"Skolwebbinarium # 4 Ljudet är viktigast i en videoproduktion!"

Hur man kan använda sitt headset för att förändra och få bättre ljudupptagningar Och jag är väldigt förtjust i det här att kunna vara opportunistisk Att det ska vara så låga trösklar som möjligt Så att det ska vara så smidigt För att, tro mig, jag är väl medveten om att det här att jobba med video Det är en materialsport utan dess lika Alltså golfare slänger i väggen jämt till fotografer och filmare Det är ingenting Och ni som är hockeyföräldrar vet också att den där hockeytrunken Den är lätt jämfört med en kameraryggsäck. Men den här, den har man oftast med sig i fickan. Ett vanligt trådheadset som man får med. Och det här kan jag förändra förutsättningarna för min ljudupptagning enormt. Och på den noten så ska vi avrunda med att jag ska visa lite enkel mikkteknik. Och vad jag kan använda den här till på ett smidigt sätt. Så att man inte tänker på att det är ett headset. Så för att sluta buffra så har jag förberett här. Nu är min studio lite liten så vi ställer den här typ där.
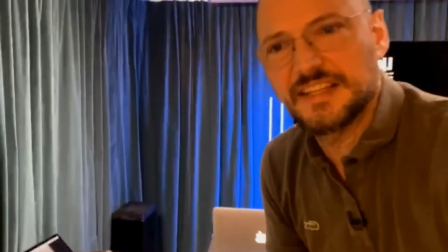Ni ser att den är i bilder men jag hoppar bak.
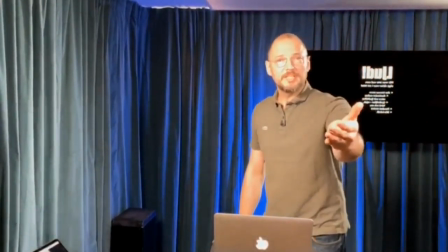Nu är vi faktiskt på mobilen och nu är vi på den inbyggda mikrofonen i mobilen.
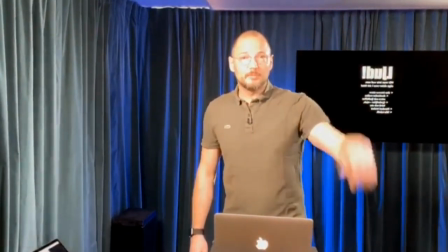Vi hoppar från en stor fet kamera till en iPhone.
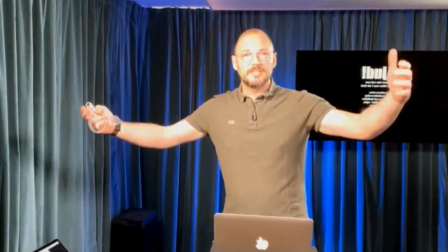Ja, ljuset i bilden förändras och ni ser ganska
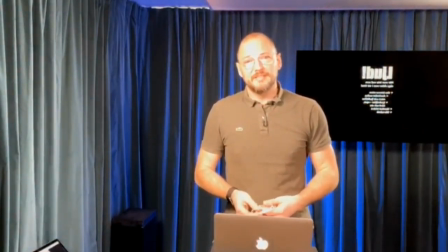stor skillnad jämförs med den där 50 000-kronors-kameran som ni såg innan.
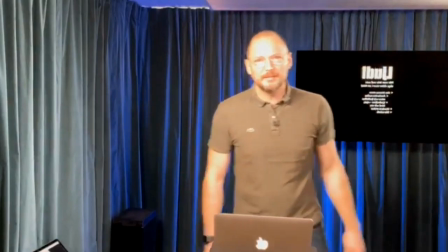Men det coola med att den här har jag ju alltid med mig. Och bara tänk på hur ljudet förändras nu.
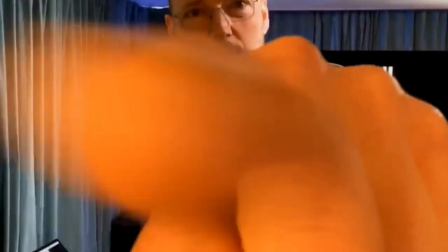Nu är jag på en armlängds avstånd. Ni ser mitt finger. Och det här är min...
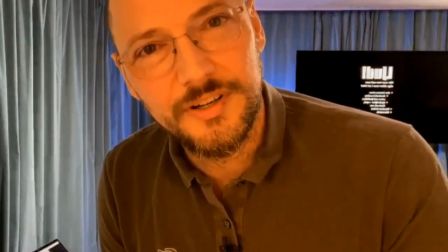Om det är någonting jag vill att ni ska ta med er från idag, förutom hur viktigt det är med ljud, Alltså bara tänk på den här.
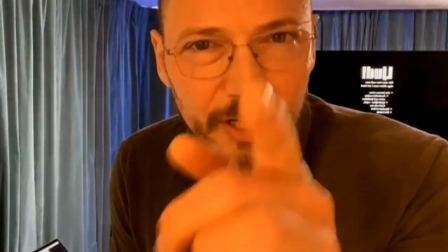Nu tittar jag in i kameran.
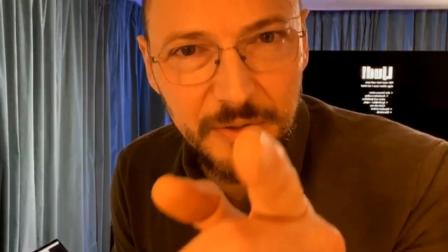Alltså jag tittar ju i ögonen på alla er som sitter och tittar på den här bilden.
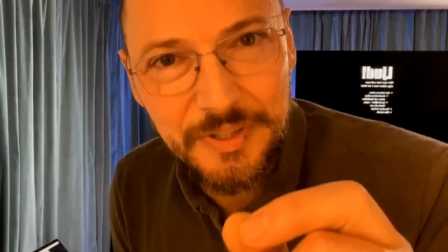Alltså det här tycker jag är det absolut häftigaste med video. Det är att just nu sitter ni allihopa på första raden.
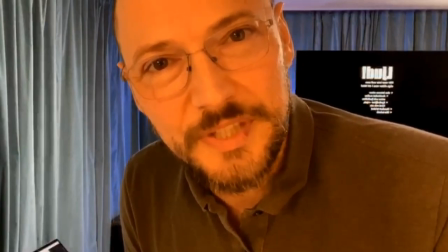Det är liksom så här, ja men det är upp till er vad ni gör med det som alltid.
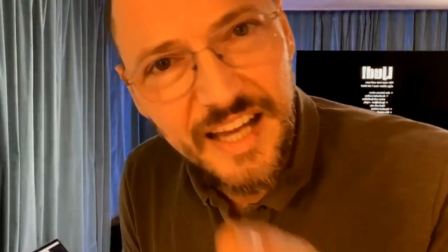Men det är ingen som är längst bak i klassrummet. Ni är allihopa på första raden. Men kolla här nu.
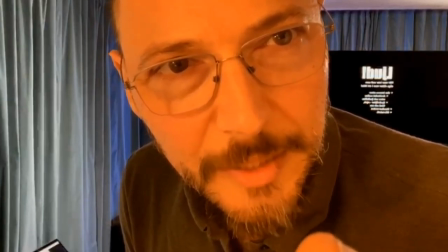Jag tittar i kameran. Nu flyttar jag min blick och tittar på mig själv istället på skärmen. Känner ni fortfarande, hur upplever ni skillnaden?
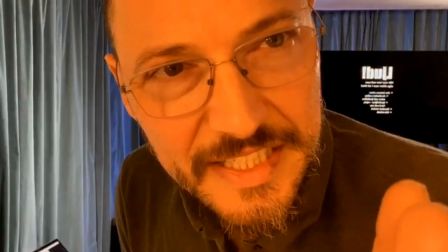Nu tittar jag på mig själv, alltså jag har flyttat min blick tre centimeter. Och så tittar jag in i kameran.
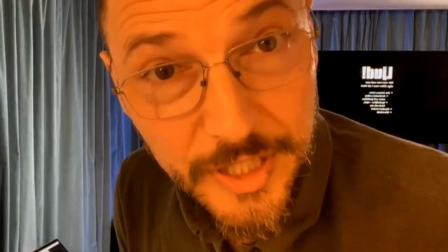Här tittar jag dig i ögonen, för du tittar på skärmen. Här tittar jag på mig själv och är lite off.
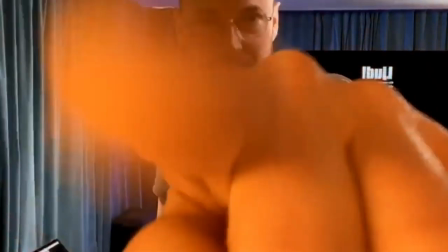Men, ljudupptagningen. Nu är den interna micken i telefonen. Det är lite roligt. Jag låtsas att jag petar dig på näsan.
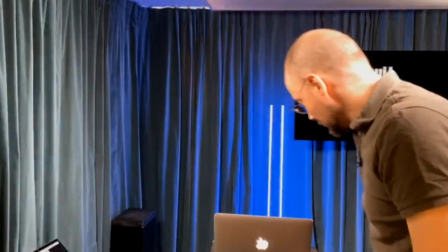Lite roligt. Men jag fortsätter prata och så går jag längst bak.
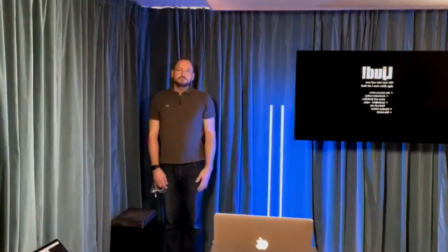För jag vill ha den här helbilden. Och nu är jag tre, fyra meter bort från kameran. Jag borde vara jättelåg. Nu skriker jag dessutom. För att jag har det liksom instinktivt i mig.
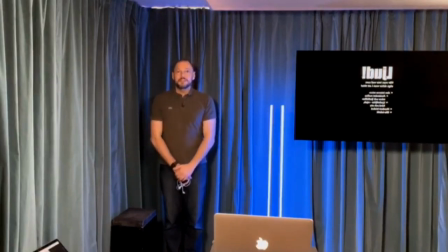Så om jag ska prata en normal röst. Hej, mitt namn är Björn Falkvik. Jag är fotograf och jag bor i Ägersten. Det här är labbet, min lekstuga. Hör ni mig? Ja, ni hör mig.
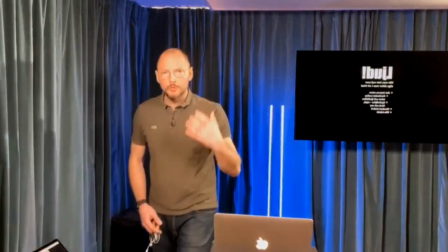Men ni hör mig inte så här. Och så fortsätter jag prata. Och så går jag närmare tillbaka till den här armlängdsen avstånd.
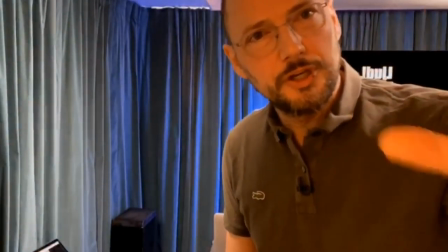Och ljudmiljön borde förändras. Nu försöker min mobil kompensera det för att den autogainar ljudet.
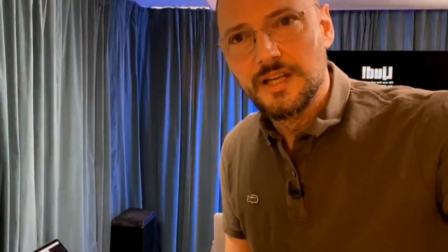För att den är ganska smart. Eller den försöker vara smart. Men här är det en ganska behaglig ljudmiljö.
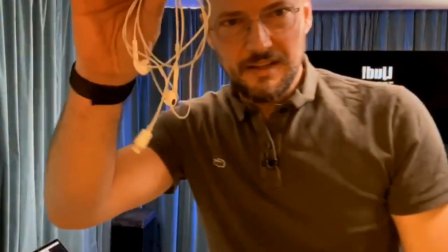eller ljudupptagning. Den är inte bra, men den är okej. Så mentalt försök hålla den här bilden i, eller ljudbilden i huvudet. Men vi byter rum. Alltså det här rummet är ju byggt. Nu ska vi se hur det här går. Nu ska vi se om tjejen skriker inifrån kontrollrummet.